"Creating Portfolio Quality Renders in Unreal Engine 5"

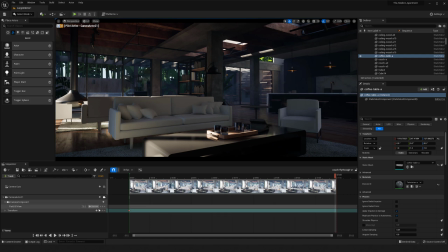8:14 So like that, and I can do the exact same thing. And now we'll see that I have a red circle down here as well.
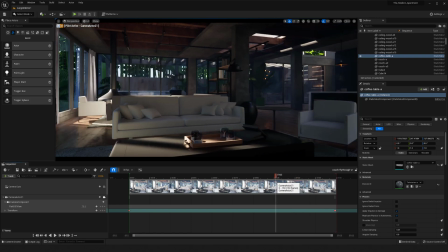8:23 So now if I move this, you will see that I actually have movement with my camera.
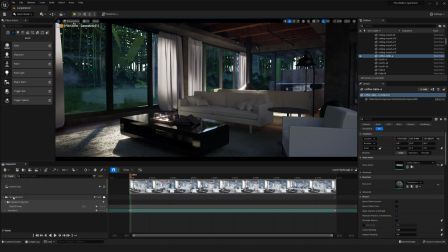8:31 And being that, yeah, I don't have any camera cuts or anything, you do want to make sure that this camera is being shown fully across here. It can be moved and stuff, but this is showing, yeah, camera actor 21, as you see.
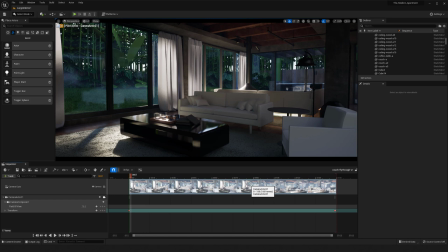8:45 And by default, it'll fill it in. So you really only want to worry about the camera cuts if you're cutting up more. But yeah, now I can actually go to this, and let's say that I hit play.
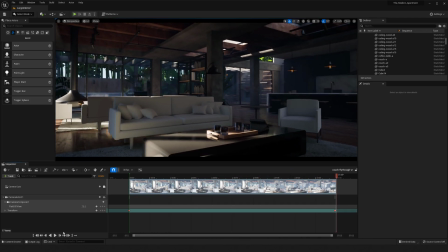8:58 We can see my movement, which, like I was saying at the beginning, we definitely want to have it slow moving. Not go too fast because we want it to be digestible for the viewer. And so right now, like, this looks probably about like 4 or 5 seconds long.
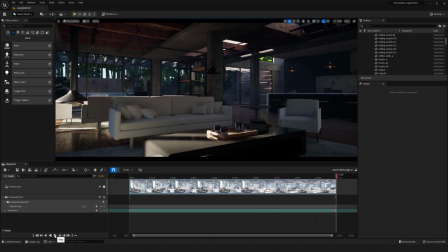9:16 And I think it's just overall, it's like, yeah, way too fast, because we're covering a decent distance and rotation, in a very short time frame. So what I can do also is extend my time frame. So down here, you'll see, the values for the range, start time and end time.
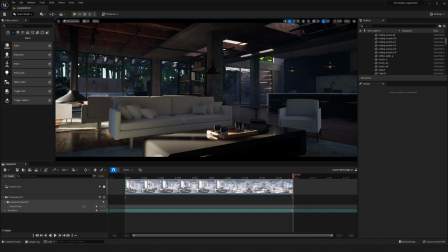9:36 If I just left mouse drag that out, you'll see that it is now going up. And so basically, I think right now it's at like 150. So I could double that.
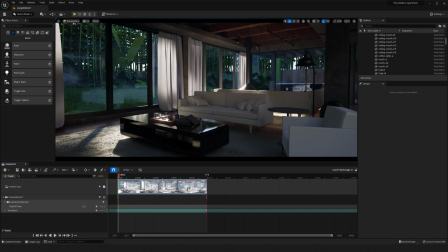9:50 So I'm going to bring this back here. And all I need to do really is drag this out to, let's say, 350 if I wanted to, and then I would just need to match the camera cut as well, and then also that final point,
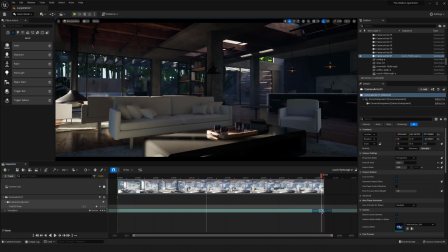10:07 so the location that we're ending on, I'm going to drag that out also. So now you'll see if I hit play,
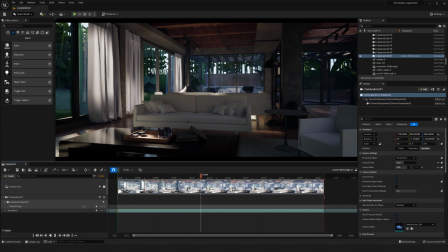10:15 we are getting a much softer movement throughout my environment.
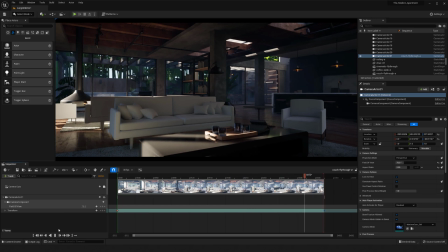10:21 We're able to look around a little bit more and it's not as jarring. So that's nice. But the next thing you'll notice is it
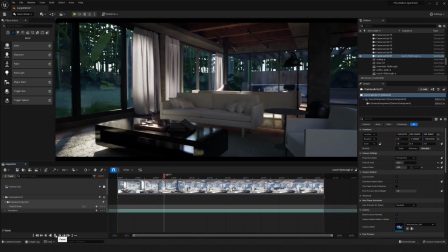10:31 starts slow and then it speeds up in that middle where we're getting to the highest point.
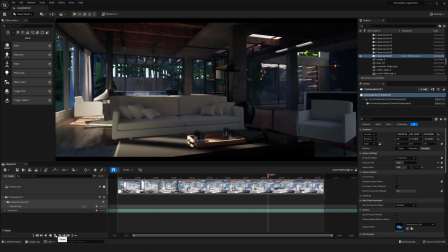10:36 And then we are slowing back down as we're reaching our end goal.
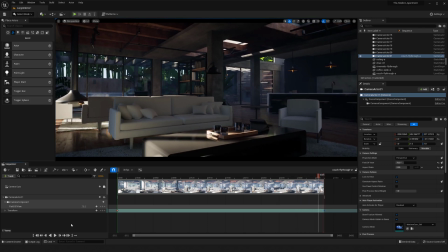10:42 And that's because the actual curve of our animation or our transform is basically allowing that to change that. So what we can do is, if you actually right click on these little circles,
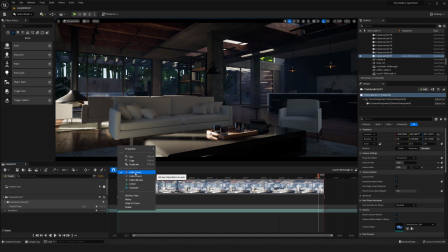11:00 you'll see that it is a cubic for the key interpolation. And what we want to do is we want to switch it to linear. So it's going to be a little triangle, and then I can right click on this and hit linear as well.
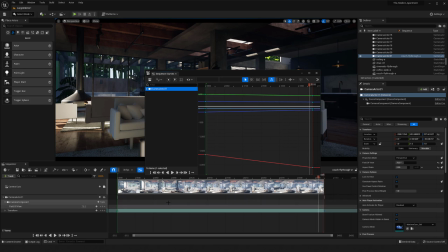11:15 And yeah, I think you can see that if I, let me go back real quick, here is the animation. So I just opened up the curve, animation editor, and you can see that the curve is what's causing that,
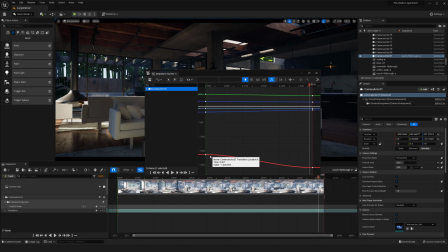11:31 that change basically, and the speed and, of the transform. And when I go and then add the two triangles, so making it linear, it's a straight solid line.
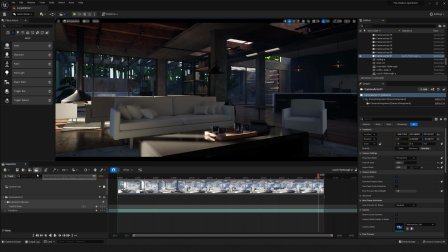11:45 And so what that does is, if I close out of here and then redo this, you'll see that it's just a smooth,
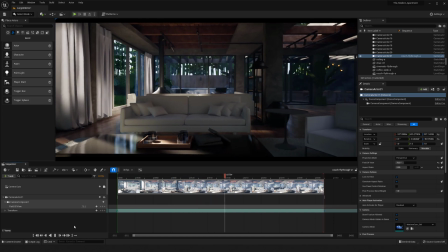11:54 constant transition, from one point to the next. And that looks, yeah, pretty solid.
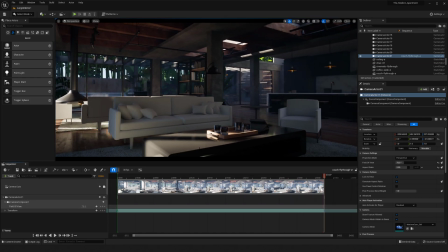12:00 And so we could call this a video render here. So now we have our video. We like everything kind of going on with it. It all looks good down here.
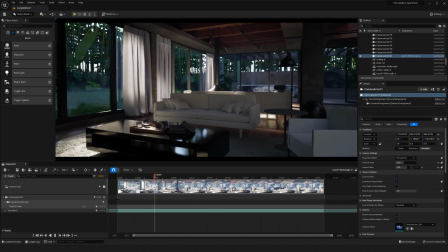12:14 And I would say it's probably like, what, maybe 8 seconds long with the time.
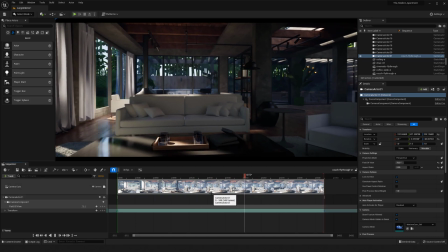12:22 So that's not too bad either.